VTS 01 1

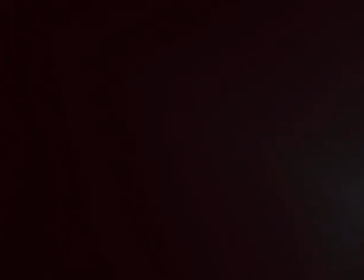0:04 Mise-en-scène plays a major role in this excerpt from M, where Fritz Lang uses images of physical objects to dramatize the murder of a child.
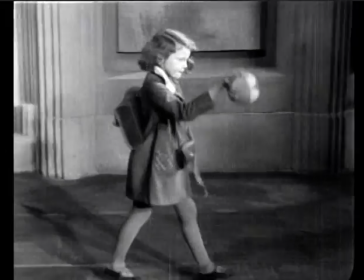0:12 The first important object in this scene is the ball that a young girl is bouncing on the sidewalk as she walks home from school.
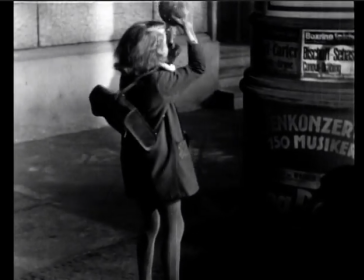0:22 She stops to bounce the ball against the reward poster on a street kiosk.
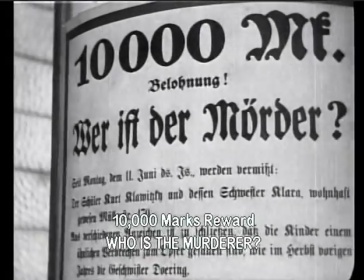0:27 This poster basically functions as a title card would in a silent movie, providing story information that the audience can read.
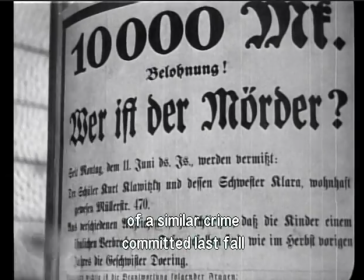0:39 The information on this poster becomes even more frightening when the shadow of the child molester suddenly appears opposite the bouncing ball.
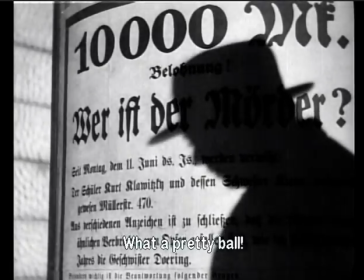0:47 A startling use of foreshadowing as the murderer stoops to speak to little Elsie Beckman.
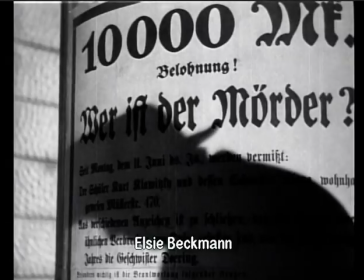0:54 Wie heißt du denn? Elsie Beckman.
The scene switches to Elsie's home, where her mother lovingly prepares her lunch.
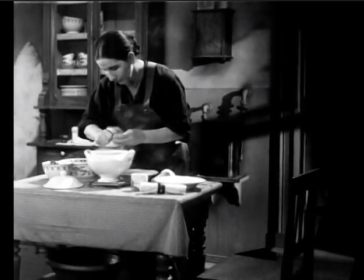1:03 This scene introduces a second set of safe, homey objects and images that contrast with those from the street.
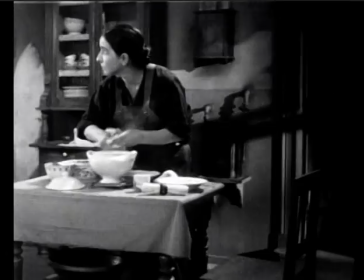1:11 The clock suggests that Elsie is late and her mother is beginning to worry.
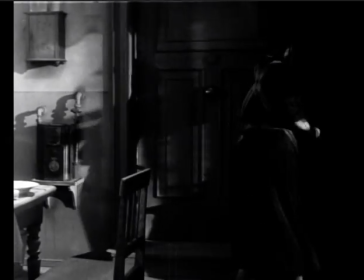1:18 The mother's worry increases as she goes to the door and notices other children in the building arriving home from school, and there's no sign of Elsie.
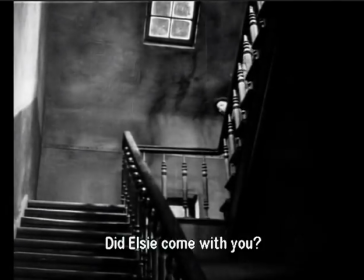1:27 Ist Elsie nicht mitgekommen? Nö, mit uns ist sie nicht mitgekommen.
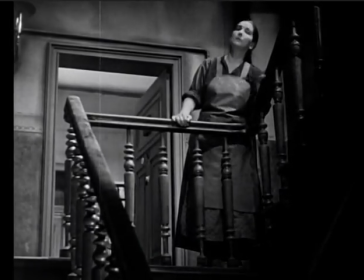1:32 Another aspect of mise-en-scène is how objects and characters are framed within the shot.
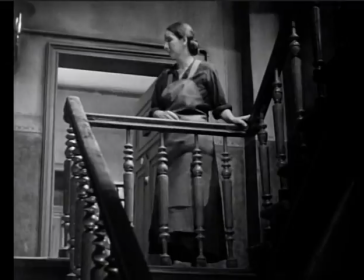1:38 The railings in the hallway here and the tight framing reinforce the feeling of desperation in Elsie's mother.
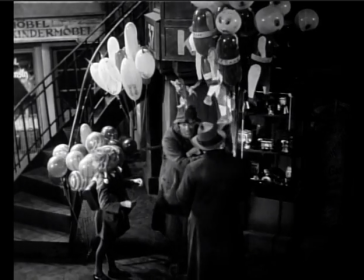1:46 We cut back to the street, where the murderer is buying Elsie a balloon on a string from a street vendor.
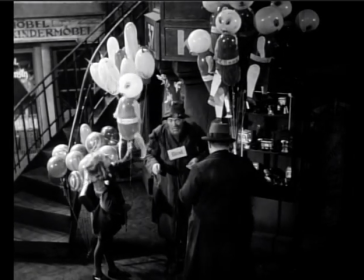1:52 Notice that the balloon is itself like a fragile child, another good example of an object used as foreshadowing.
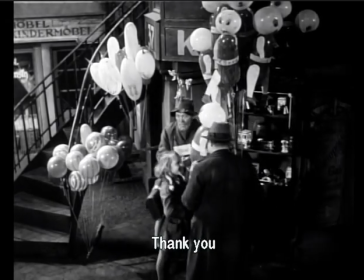2:04 Dankeschön.
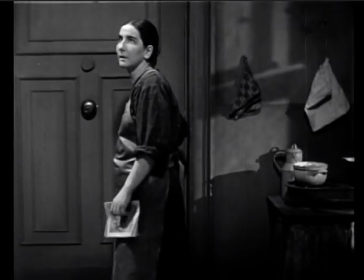2:09 Back in the kitchen, the clock reminds the mother that Elsie is now very late.
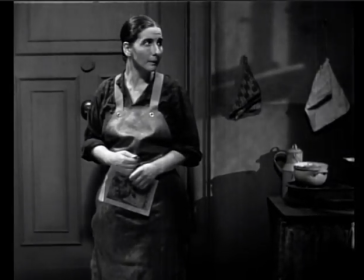2:14 We see the desperation in her face, in her hands, in her movements.
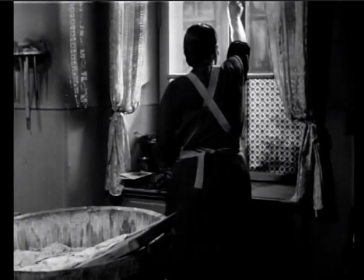2:24 Finally, hearing voices, she moves to the window to look for her daughter. The emotional tension in the scene is mounting.
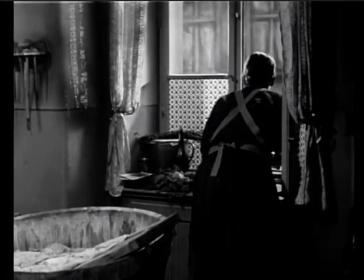2:33 Elsie!
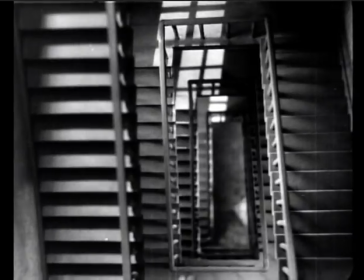2:37 Elsie!
Static shots of empty stairwells Elsie!
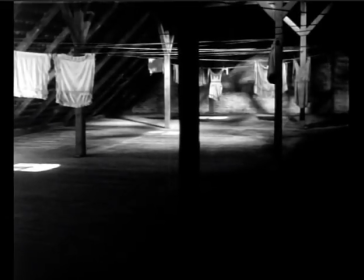2:42 and attics set up the climax of the scene, which juxtaposes three startling images that indicate Elsie's horrible fate.
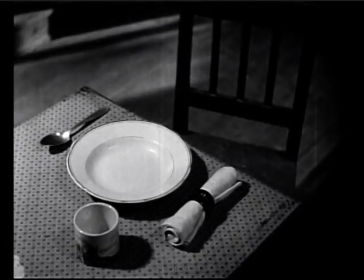2:51 The table setting, an empty chair in the kitchen,
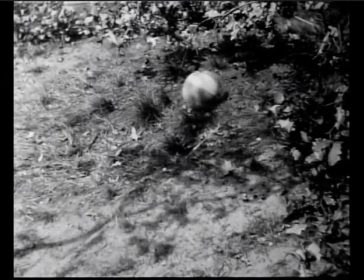2:58 Elsie's ball rolling away from a clump of bushes,
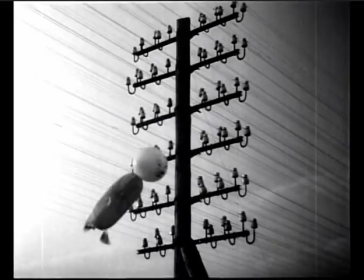3:04 and the toy balloon tangled in the wires overhead. Rather than depict violence graphically, these objects elicit it in the viewer's imagination.